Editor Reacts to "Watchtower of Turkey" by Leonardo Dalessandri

It first looks like this is in the exact same shot, but then when he closes the door you realize Hello friends and welcome back to yet another reaction analysis video in the comments under the last videos You guys been asking for one particular one and I totally understand that because that's one of the most famous videos Especially for all of us who are into video editing I bet almost all of you have seen that one if not you
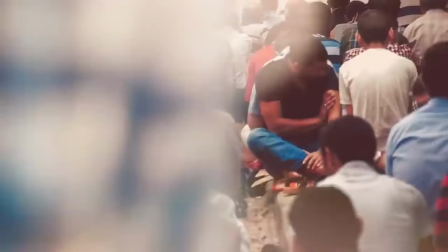[0:19]
definitely have to go check it beforehand today We're gonna look at the watchtower of Turkey by a guy called Leonardo D'Alessandri
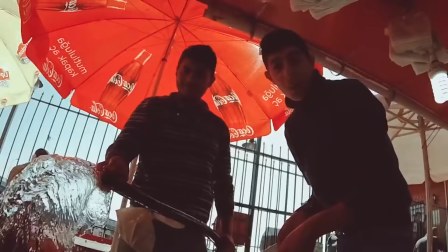So this video is already like four or five years old. It has like five million views on Vimeo and three more million on YouTube, so I bet you know which video I'm talking about. If you're new to this channel, hello and welcome, my name is Florian, I'm a video creator. Normally I help people create their YouTube content and on this channel, once or twice per week, I'm making this series of reaction videos on which I look at the effects and techniques of some of your favorite video creators on YouTube, break them down so that you can learn something for your editing. So today, Watchtower of Turkey, let's jump into the computer and analyze that one. The video is actually only three and a half minutes long, but this could turn into one of the longest analysis simply because there's so many effects and cool transitions and just pure editing geniusness in this video. Let's look at it.
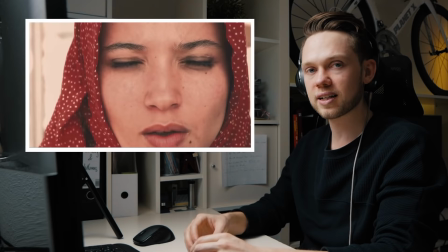[1:12]
So the video directly starts with something that I really would want you to pay attention to, and that is sound effects. Within those first few seconds, you see quite a few detail shots with dust, wind, whistles,
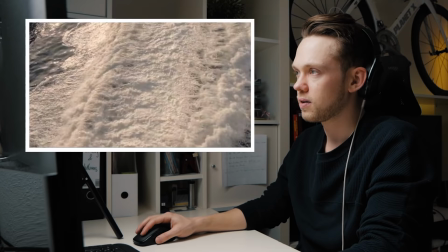[1:21]
and then here the shot with the girl and the deep breath she's taking in, and that immediately sets the tone for a video full of sound effects.
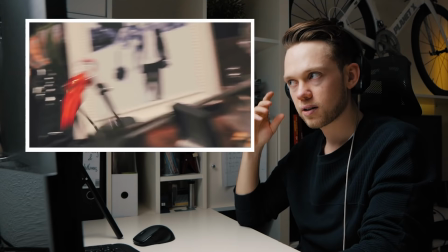[1:29]
Do you hear the swoosh sounds?
This is the voice of an imperial best.
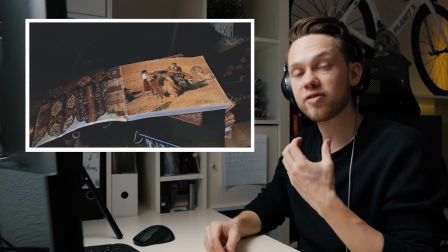[1:35]
Then what makes this video very very special is the voiceover here.
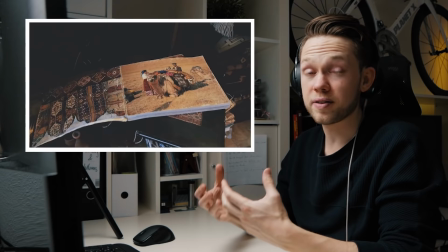[1:39]
It's very very breathy and sort of whispery and it directly gives a feel for the video, especially the script that they've written here.
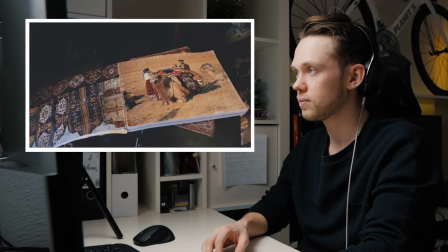[1:46]
The voiceover is one of the things that makes this video very very special.
The sound of horses and the strong.
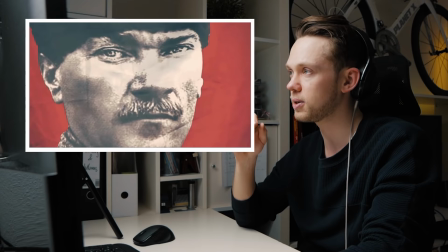[1:51]
Whispering very much but still it's very loud so they brought the volume up very much.
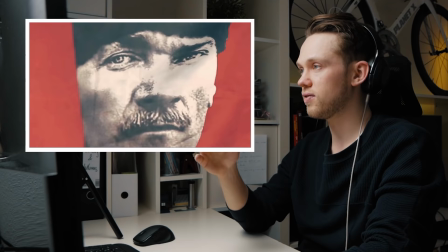[1:56]
He has a lot of masking transitions so here the flag is waving
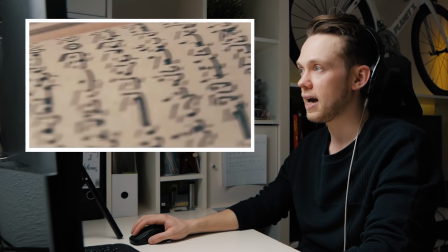[2:00]
over to the side and then here on this point you see that this masked out into the next shot and
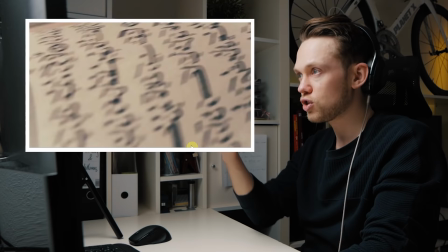[2:06]
many of those shots come so close behind each other and the motion goes so fast that you don't even realize
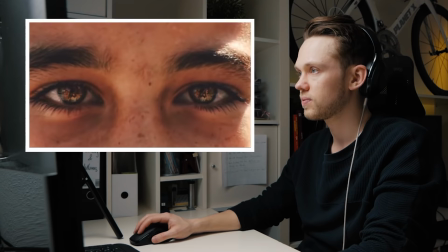[2:11]
that and that's a pattern that goes throughout the entire video
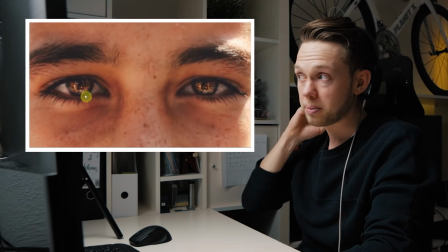[2:16]
then here very close up on the eye and if you look in the pupils here you see it's reflecting the very bright sunlight
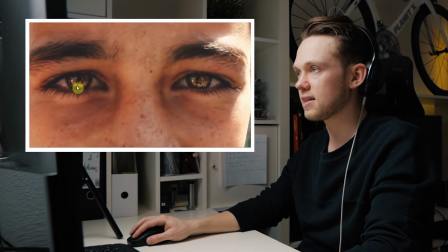[2:20]
he probably even brought the brightness in the eyes up in post here you see him with the camera being
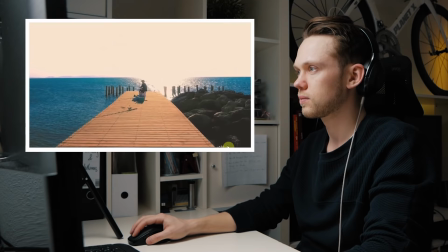[2:25]
reflected in the eyes and it's very sunny all around
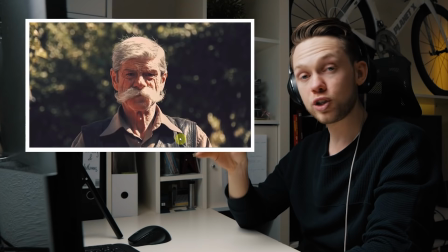[2:35]
At this point I would like to point something out that is a huge difference to many of the travel videos that
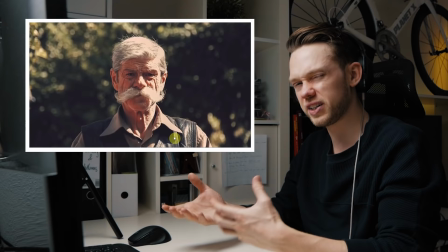[2:39]
you normally see on YouTube from people who want to make travel videos but they don't really go anywhere.
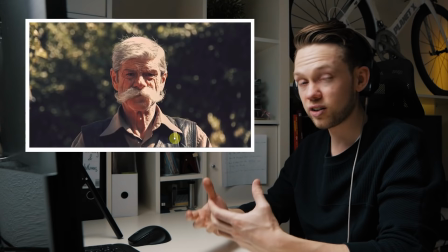[2:44]
He has a lot of shots of people, faces to show emotions, to underline the story.
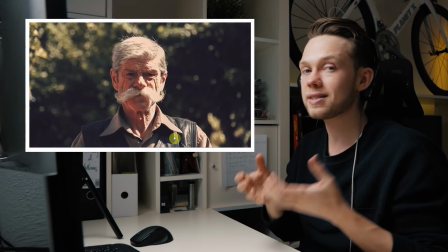[2:49]
Here's the old man who's looking very very serious and that sort of matches the tone that is being set in the first
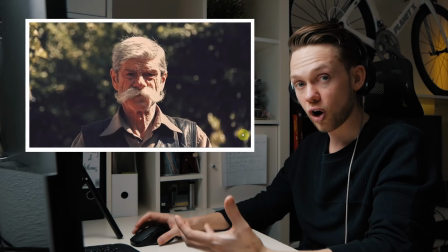[2:54]
few seconds with the voiceover and also with the music and this conveys simply a lot of emotion to draw you in.
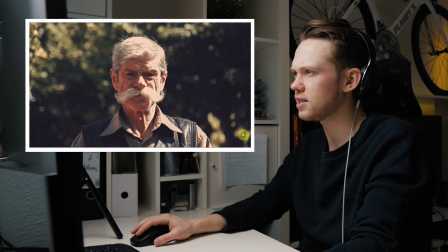[2:59]
Many travel videos just simply only have drone shots, beaches, but no faces and that really makes a difference here in this.
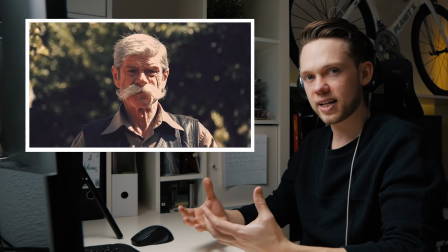[3:04] The smell of a powerful land.
And here we had like two three seconds to breathe before now it's gonna really get fast in the video.
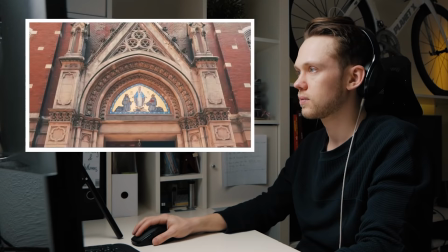[3:15]
Now he starts more faces, emotions, kids smiling. Here he starts with a hyperlipsis, probably within the last two three years.
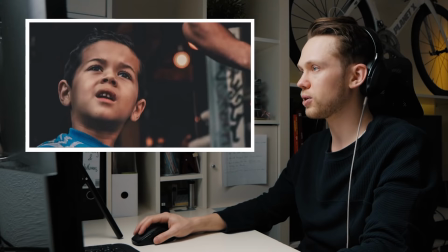[3:23]
One of the most hyped thing in any video editing. He's already been using that five years ago. More faces, more hyperlapse, then did you hear the sound?
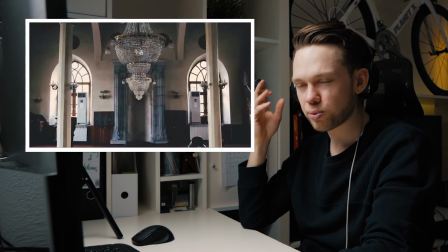[3:32]
The moment that you see the chandeliers, you have this kind of glass shattering, glass breaking sound or maybe just a hand going through the crystals.
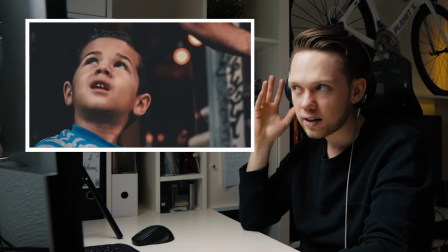[3:39]
Listen to that. Here, did you hear that?
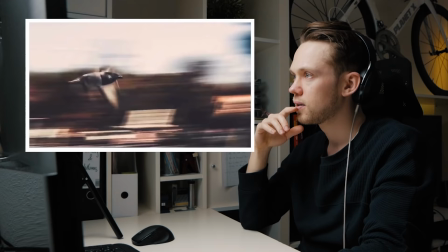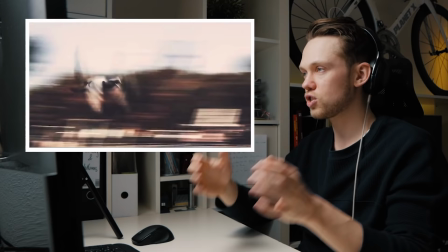[3:49]
And here's when he gets really fast.
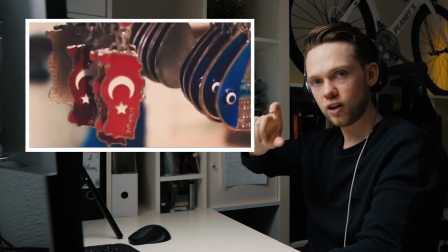[3:51]
So in this shot, a panning motion to the right following the bird goes into a very very brief shot of something like a key lock hanger and then directly matches to the Turkish flag.
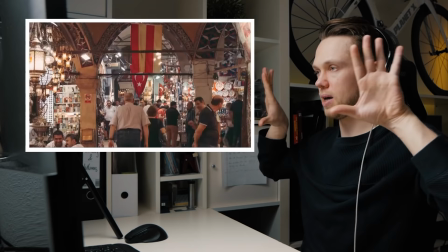[4:00]
Here another hyperlapse walking backwards and in the end of the hyperlapse he's zoomed in That's what creates this zoom effect here where you see like the
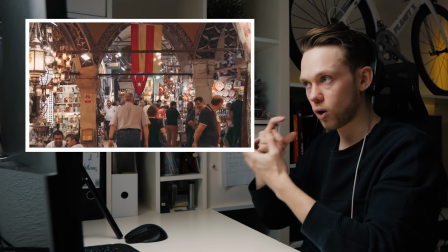[4:07]
image is distorting So first he did it more wide-angle made a hyperlapse took picture by picture walk backwards And then here he started zooming in and
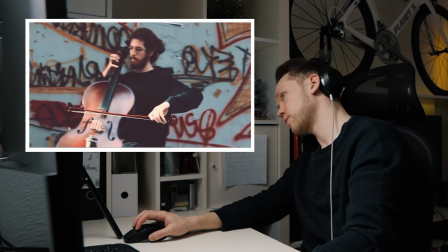[4:15]
right before the transition. He's making a zoom effect This was pretty interesting with this motion He's following the stroke of the guy playing the cello goes to
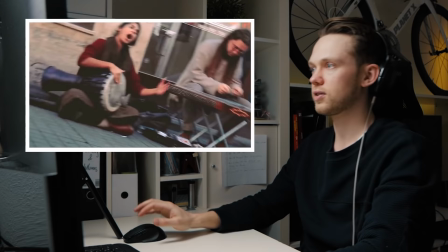[4:23]
the right and then goes to the left and connects on to another shot That is going from right to left
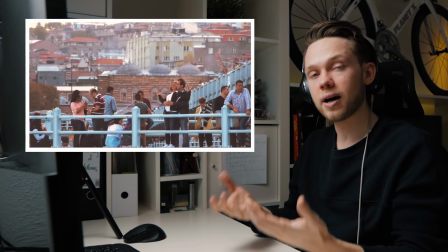[4:30]
Here he's matching the motion which is a very good technique to simply keep a nice flow in your video.
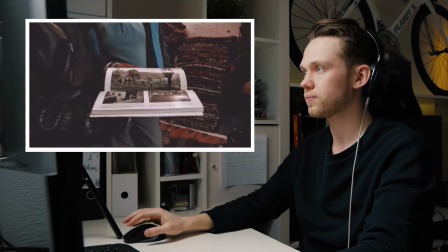[4:35]
The camera is tilting downwards and then in the next shot it keeps tilting downwards. More faces, emotions, listen to the sounds.
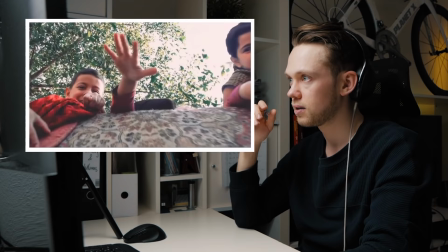[4:43]
The moment someone slaps on the table you always hear a matching sound to that.
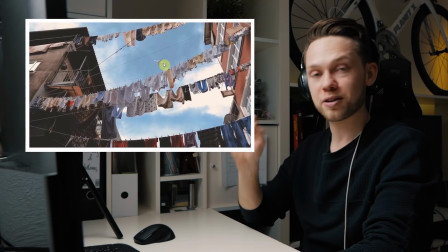[4:49]
I could be wrong, I'm not exactly sure. If this plane was really there in that shot then he got the perfect timing in getting this shot and the plane right in the middle.
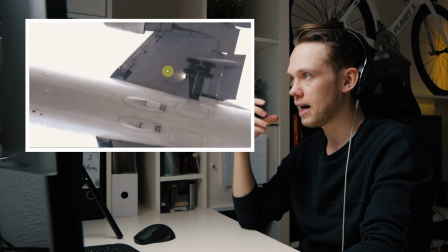[4:57]
It could also be that he added this plane in post. And what you heard in the background though was the plane sound effect that was added afterwards and then he zooms
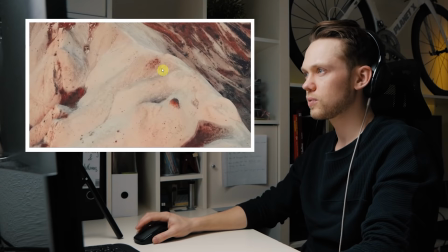[5:04]
in very much and then you see a quick shot of a plane and that reveals a bird under it.
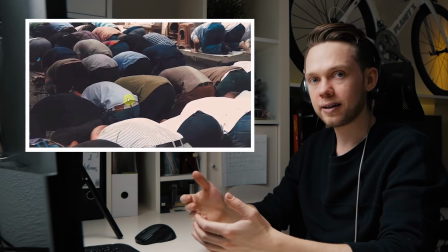[5:10]
So these transitions go so fast that you simply your brain kind of needs the buffer to realize what's happening and then if you stack those
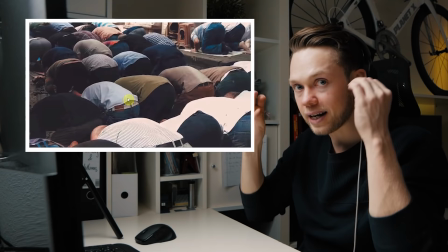[5:17]
effects and those super fast cuts on top that's what then gives you that the wow effect because your brain can't process it that quickly and that's what really
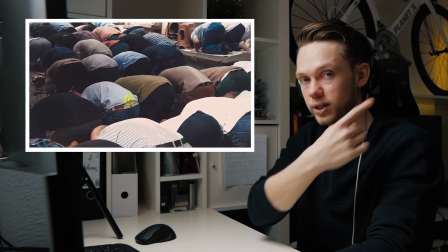[5:23]
makes those videos from like JR Ali who we looked at a few weeks ago and something like this video, Watch Tower of Turkey,
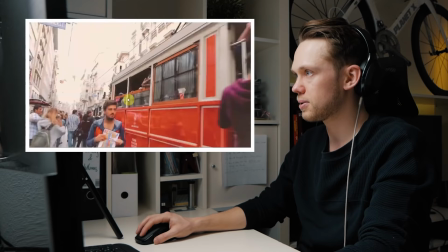[5:29]
really stand out because it's so fast-paced you can't process it that quickly and it blows your mind. There's another hyperlapse next to another hyperlapse.
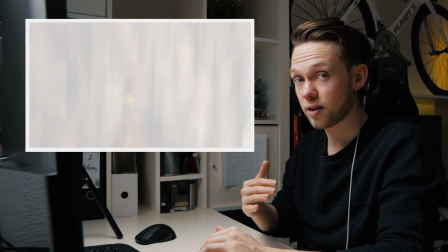[5:38]
More people, emotions, faces, hands. You know I always say this, it gives another level of depth and quality in your videos when you add sound effects to everything. And there's a few different ways you can do that actually. If I can think about it like four different sources or ways how you can add sound effects. The easiest is if you directly record it with your camera. So if you have a microphone on top like with a Rode video micro, for example, that I'm using to record this here right now, that's the easiest. If you directly get the real sound from the motion, from the object, whatever you are filming in that moment, that's perfect. But sometimes that's not possible and then you can use something like a external audio recorder to go somewhere very close to an object and then just simply record the fitting sound to that and use that as a sound effect. And those are the options that you have actually in real life. And then there's also the option to simply add sound effects in post. That can be a super useful technique, especially if you shoot stuff in very slow motion like higher than 60 frames per second many cameras don't even record sound there anymore so I use two different sources for that one is a website where you can get free sound effects sometimes you have to credit people you have to look actually at the license called freesound.org I'm gonna link it down below and the other thing is a paid service that I also use which is epidemic
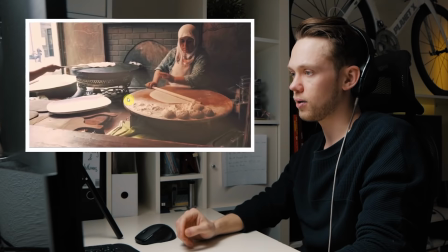[6:41]
sound because they also have a very big library of sound effects links to everything below you can check that out here
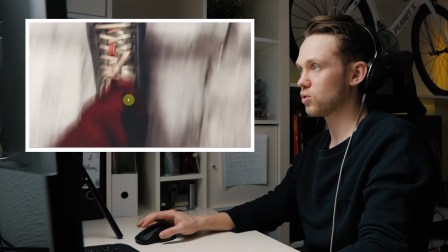[6:48]
he's doing a match cut first you have a lot of very blurred motion and then you suddenly see a foot and it match cuts to another foot.
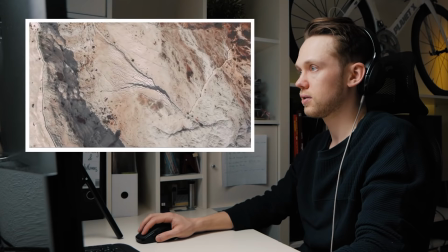[6:54]
So it's the left foot and matches to the left foot and they are exactly aligned at the same position. Nice cut.
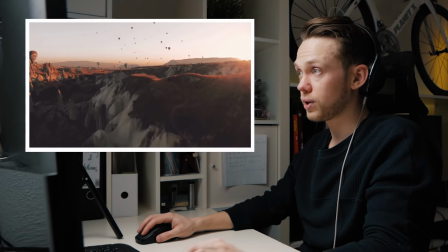In this drone shot here you see that it's fast forwarded because the balloons are flying very quickly and
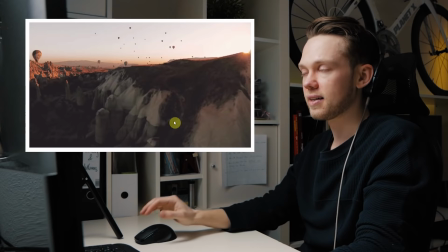[7:09]
also the drone is making a significant distance here that simply couldn't even fly that fast.
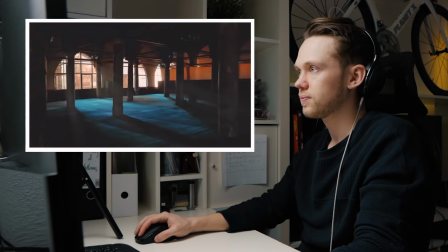[7:14]
So this was fast forwarded here, you see that? Here it goes into another hyperlapse.
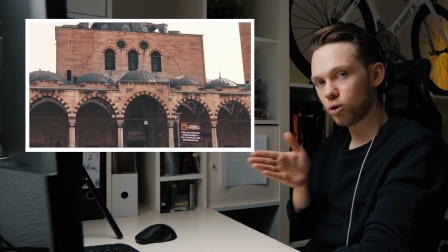[7:19]
This is actually funny. Normally when you shoot a hyperlapse decide on a motion or a direction or a path that you want to go along with
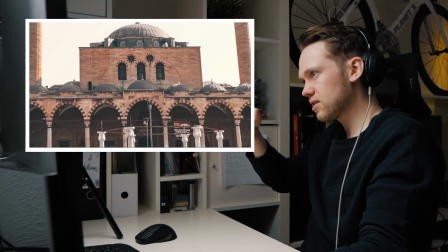[7:25]
first and what he did here is he walked backwards and then he started turning in the other direction.
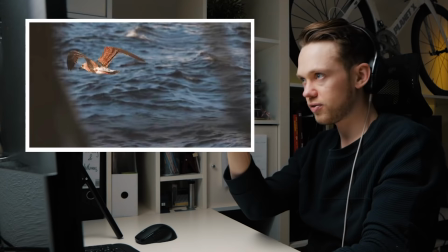[7:30]
Normally you would choose one straight path or one circular path. Here you see a motion that's going to the left from here.
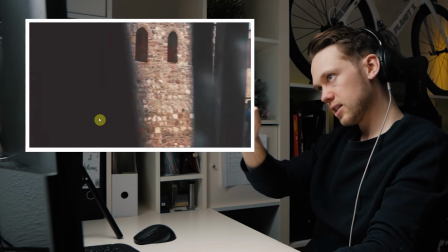[7:37]
The bird is flying to the left, your eye is following to the left. The same goes with these few seconds here of that shot.
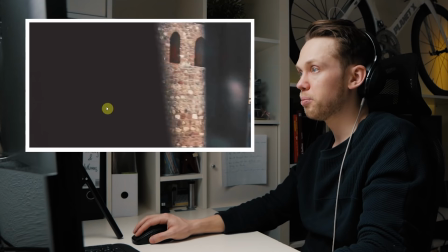[7:43]
It's blocking and you follow looking to the left. Here he matches these two shots. Of course those are two separate shots but simply because only you see gray it fits perfect to make the cut there.
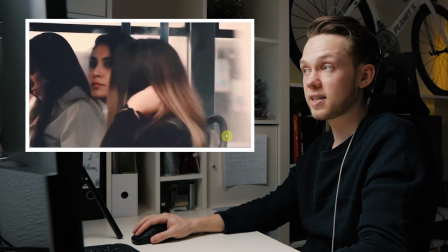[7:53]
Same here, goes to grey and then it reveals the tower behind.
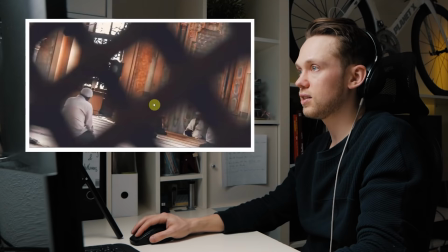[7:58]
Same principle goes for all these shots here, you see something's blocking the view and after that cuts to a new shot, here's a different pattern but it's all blocking the view, very quick cuts,
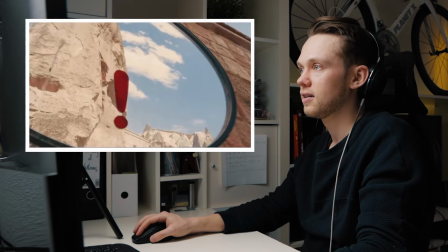[8:07]
more faces, smiles.